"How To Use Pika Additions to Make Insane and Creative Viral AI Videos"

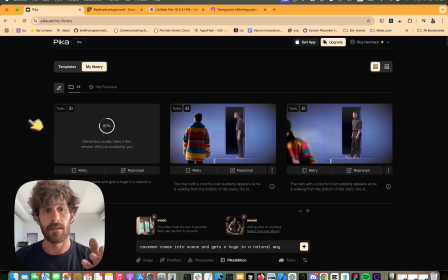11:33 so it's a replicate ideogram and pika obviously this is we're talking about pika additions and cap cut for editing this is right now like a very powerful stack uh to work with and of course runway which you can then add a lot of different stuff to it as well so let's see the
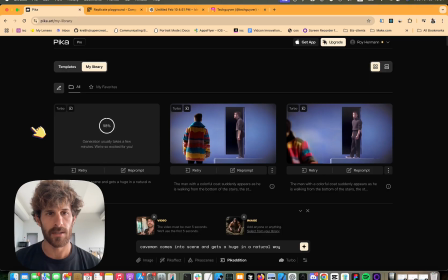11:51 result that was that's going to get generated for us this
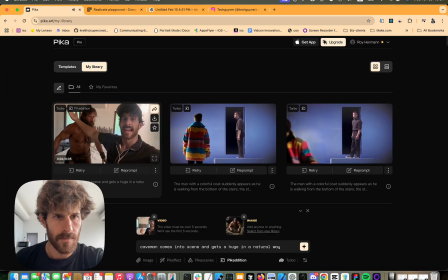11:57 is a creative stress test of pika additions like i want to maybe add a hug over here or this is a creative stress test the peak
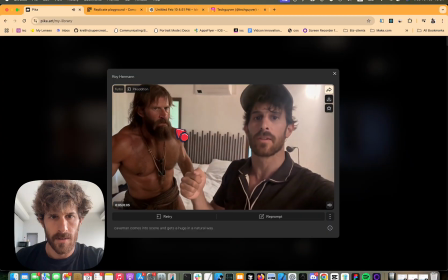12:03 additions like i want to maybe add a hug over here or maybe so look that's great
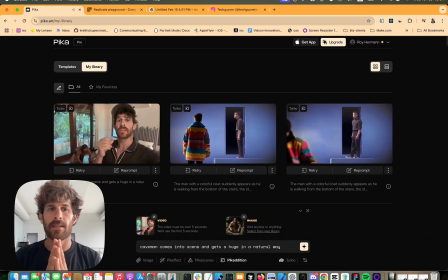12:09 i could have used that but the reason i didn't work was the challenging part is i wanted the caveman to enter the scene and leave it because then if if after five seconds like i want to maybe now i would move the camera then i wouldn't have this person on screen so that's
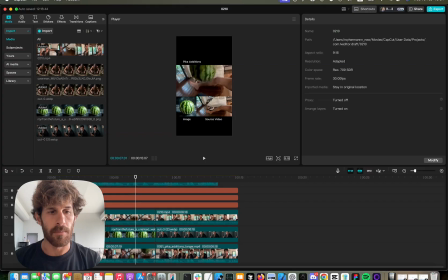12:28 why the result that i got here uh is so important why it's important to play out because that's a bit of the trickery right you see how
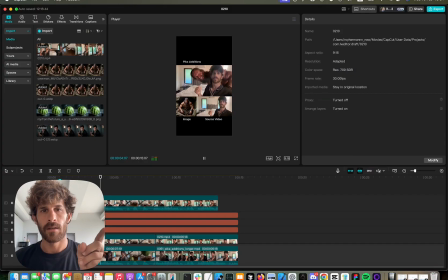12:35 that's the peak addition comes in maybe add a hug over here or maybe i want to and now he leaves and that's good because now i can move the camera away and there isn't like a caveman standing right there and suddenly disappearing um then for the watermelon part
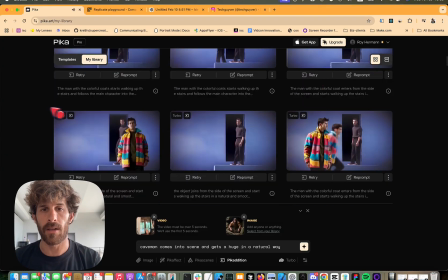12:50 you want to try out a i added a watermelon like i said for this part i had lots of struggles like it wasn't so easy to do both because the way
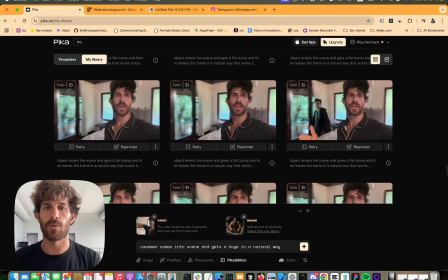12:58 i recorded it wasn't so good and that maybe kicking a watermelon isn't a supernatural thing like my foot might get hurt or it might not necessarily
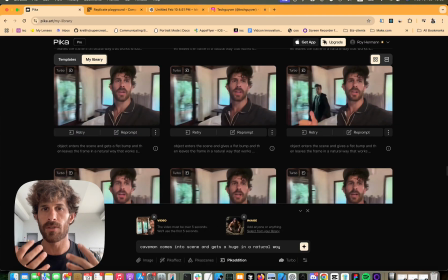13:06 fly away so there is an element of trying to have some sort of uh you know realism even if it's a fictional story but it needs to make sense and maybe the physics a notion of physics so for the watermelon
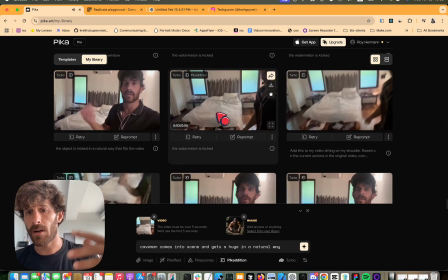13:19 the water i try you can start with simple
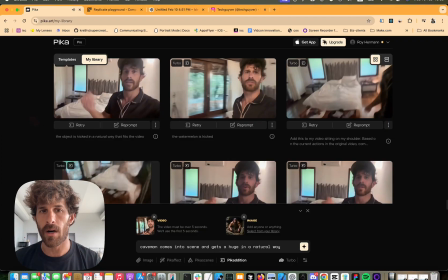13:24 and go into more advanced like kicking the watermelon or things like that and seeing where it
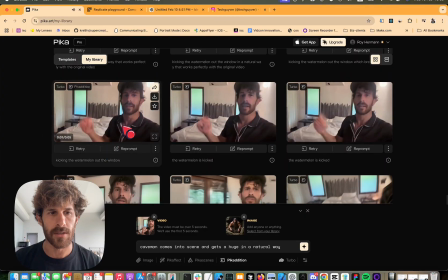13:29 takes you to kick like look how many failures i'm gonna try out a you
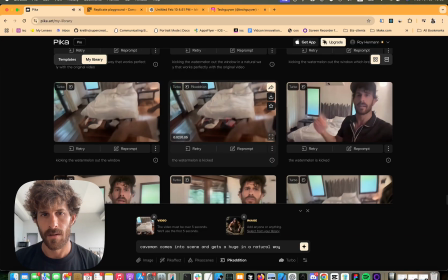13:34 know boom i'm gonna try out a you know boom so your biggest advantage should be just to try more and more because you'll both learn and you'll probably get to a more accurate result and that's why i like pika because they have the turbo and it works really really fast so i can quickly more quickly understand if i'm going in the right path or not
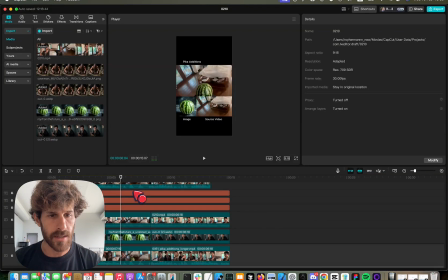13:53 so then i created that i added it as well you could see um it's been stitched here
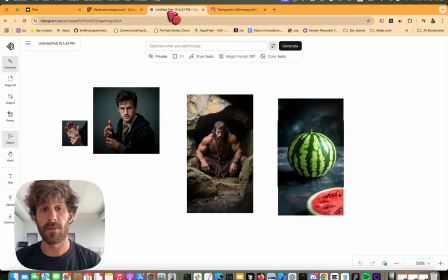13:59 and then the harry potter so not a lot of people notice but the harry potter is actually a fine-tuned version of myself
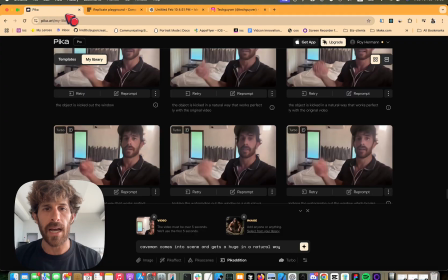14:04 as harry potter um i added that as well i prompted it and i was pretty happy with the result it's one of these more recent ones and
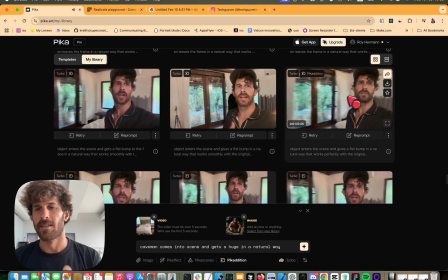14:13 you can even try probably like a bit of a fist bump and and you can even try probably like a bit about look sometimes it doesn't
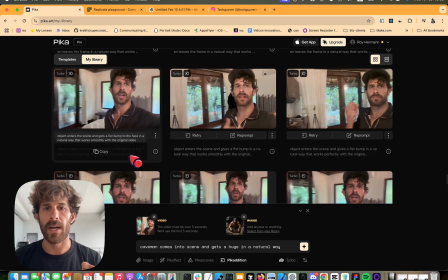14:21 even work so that's why prompting is really important here there's different ways this i think even used the same prompt but here harry potter
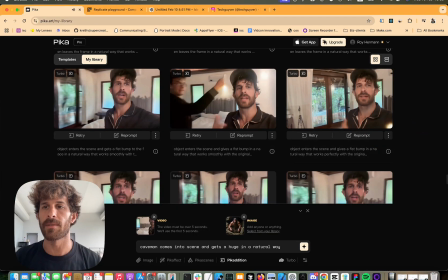14:29 was added and here he wasn't added that's why you need to try multiple times the same and make sure that it's giving you or not giving you the result
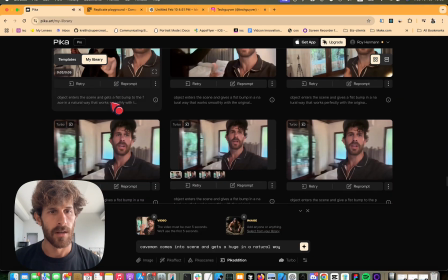14:37 doesn't it's not a one kind of shot thing probably like a bit about this i'll actually show i think the version that i wanted to go with initially
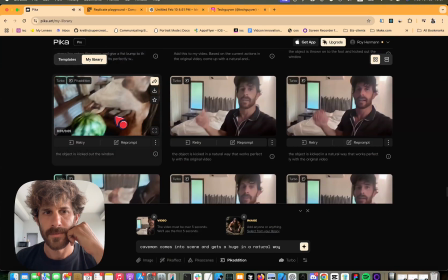14:44 fist bump and you could even try i'm gonna try out a on a try i'm gonna try out a probably and you can even and
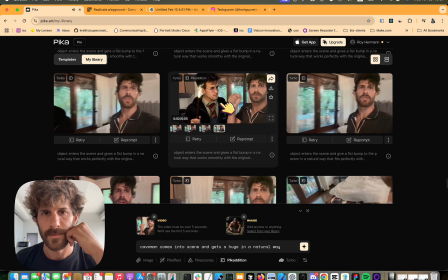14:53 combine different and you can even try probably like a bit of a fist yeah i actually wanted to go with this version first
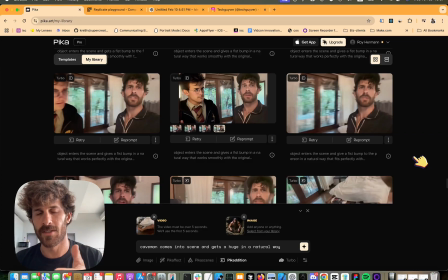15:00 because it's a bit comic um it's not what i intended to do but just look how funny how he reacts to the punch and that's what you need to understand with bika editions and a lot of these uh kind of more
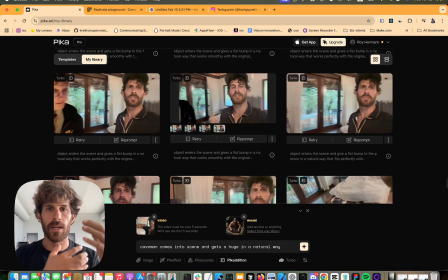15:13 reactionary AIs where it's not just looking at the prompt, but it's also looking at the initial content, then there is a lot of level of, you know, playfulness and acting out, which is actually a huge opportunity for you to bring your unique self into it. And that's why I also like Pika, because I think this is going to be a bigger trend of this hybrid AI human creativity and connection.